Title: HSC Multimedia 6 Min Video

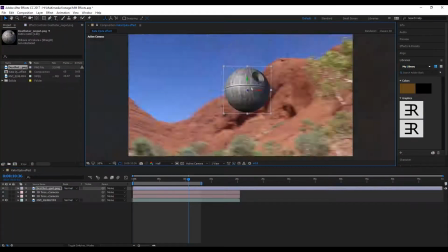Right, so this is how I made my Death Star above Catajuta effect.
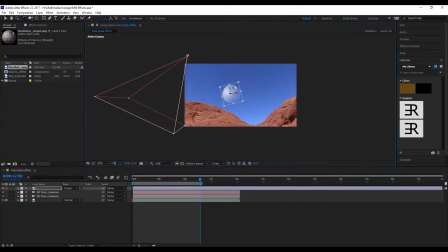So basically I started by 3D tracking the scene and then creating a solid in that scene
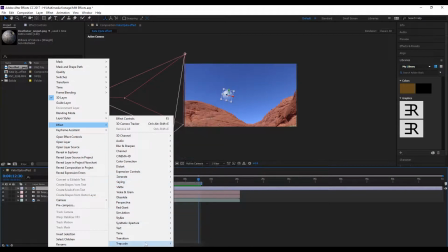and replacing the solid with a Death Star and placing it in the sky. Then adjusted the position before
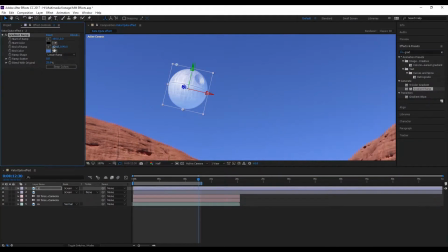trying to add a gradient to make it blend in more with the sky around it. It sort of worked, not as well as I'd have liked.
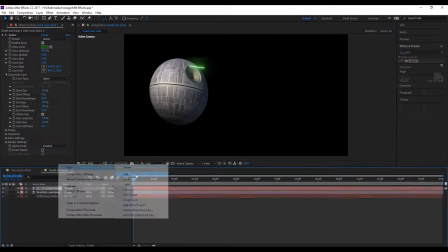It's barely noticeable. I then went into another composition to create the laser effect that the Death Star will emit.
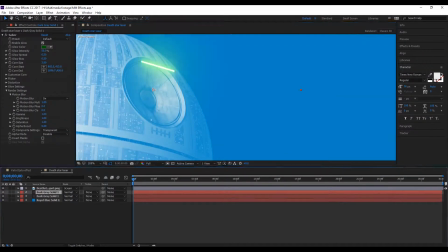Basically, just created 6 different solids that joined at one apex, and then
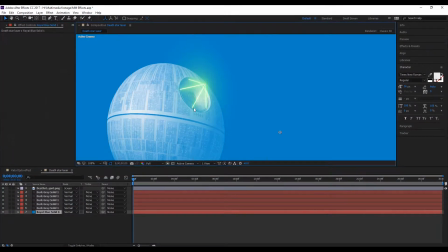one laser emitting from that apex.
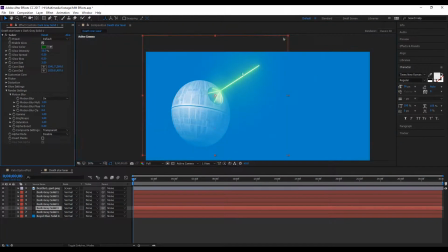I used the Death Star as like a template, the same image that I had in the sky, so I knew it'd line up with it no matter where I put it on the Death Star.
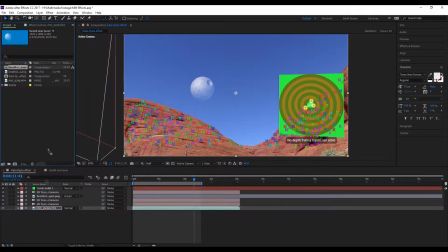Sorry, not no matter where. I knew it'd line up with the Death Star. I just had to do a bit of adjusting.
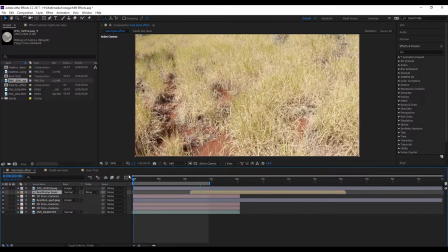Once I had adjusted it, added the moon, which is a photo I took with my iPhone through a telescope while I was on holidays. Um,
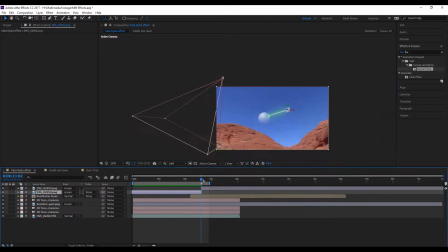I basically applied the same effect that I did to the Death Star by creating a solid,
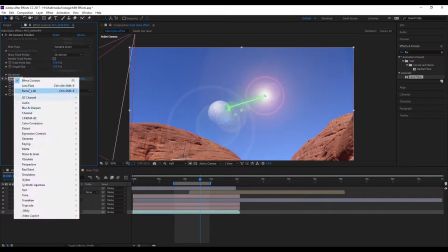then replacing that solid with the moon and putting that in the sky. And then I added the lens flare effect,
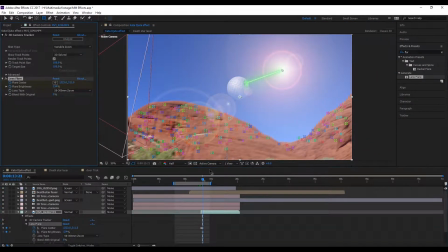which was basically to avoid me having to do some form of explosion in the sky because that sounded difficult and I didn't want to do that.
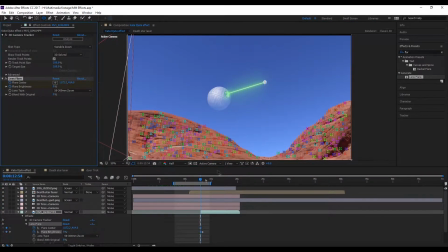So the lens flare worked just as well. I couldn't track it using the 3D camera tracker, so I had to create keyframes and adjust it ever so slightly.
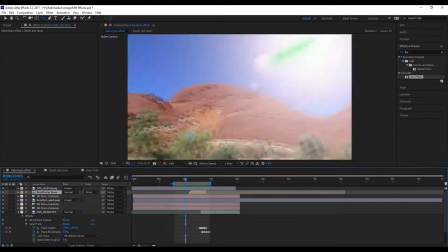Once I'd done that, I ran it through a few times, and voila, Death Star effect.
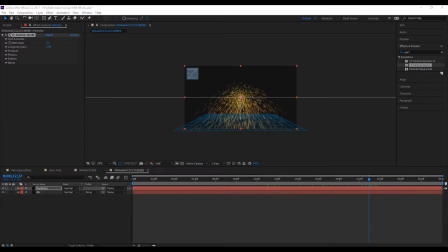So this is how I made my space scene. This scene was made entirely from effects. There's no images or footage that I used to create this scene. I started out by using Particle World to create my starry background.
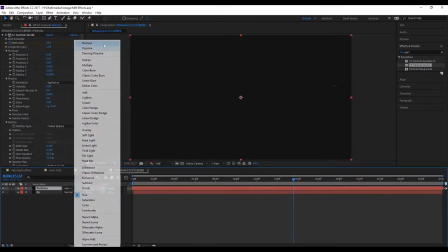I adjusted the values to make them very spread out and the Z values to make them look far away before changing them to white,
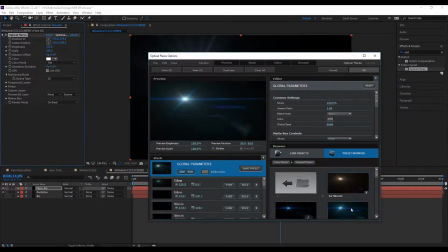and then made the longevity last longer so that they look like stars.
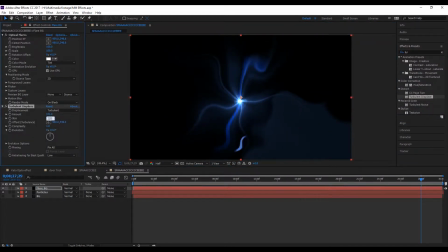My next step was to add an optical flare, which I would apply a turbulent displace effect to and distort.
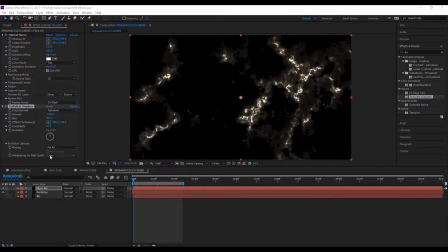I did this with 3 different optical flares to try and find one that I liked the most.
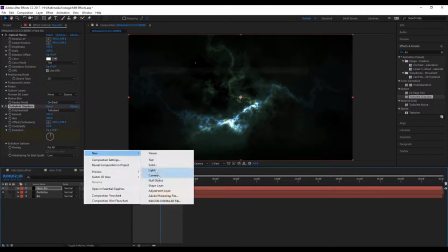And the one that I settled on was a greeny nebula, or greeny flare that looked like a greeny nebula when displaced.
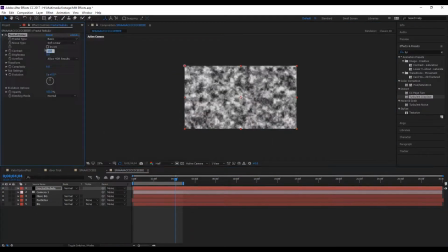My next step was to add a camera, which I'd keyframe to zoom in to make it look like you're flying through space.
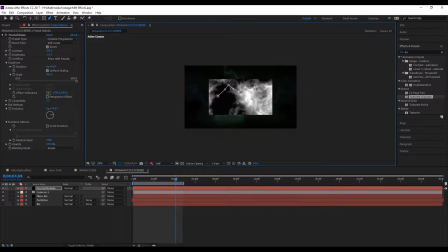Then I created a fractal noise layer, which I cut a small bit out,
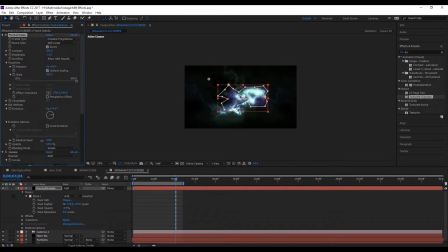feathered, and then changed the colors to make it look like another secondary nebula over the distorted flare.
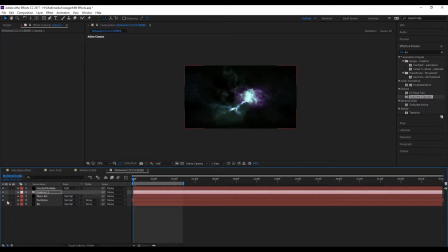After that, I added a few more optical flares, which would be stars.
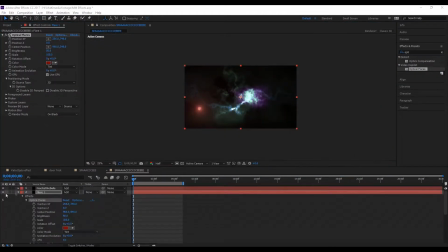Um, I didn't really like these at the start. It took me a while to get used to them. I had to change a few things, but I found that if I put them far enough away, they looked more like stars.
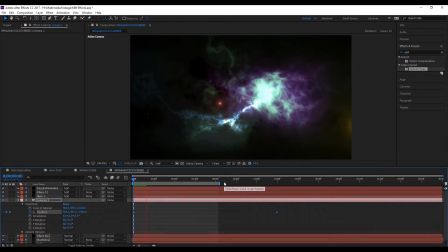When they're too close, they look kind of like headlights from a car, and it doesn't look as that amazing.
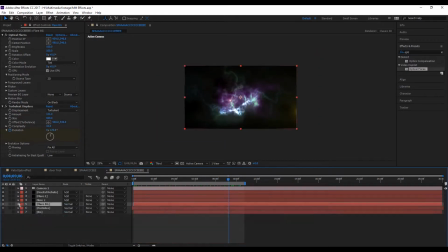I proceeded to fiddle around with the masks and the displacement,
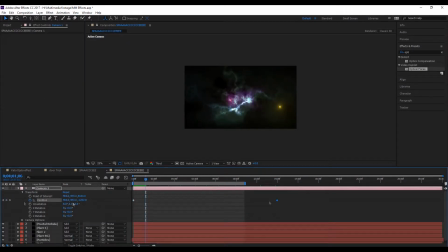keyframed and animated the nebulas to make it look like they were moving.
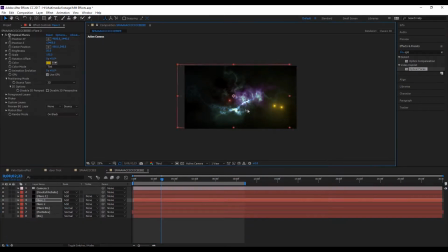Once I had done that, I basically just fiddled around with the camera to have a more of a smooth transition, added a few more stars into the background, and changed a few more of the color options before settling with what I had, and voila, space scene.
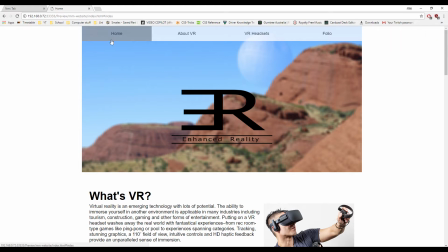Okay, so this is a walkthrough of my folio. So I've got the homepage here, about VR page here with some information.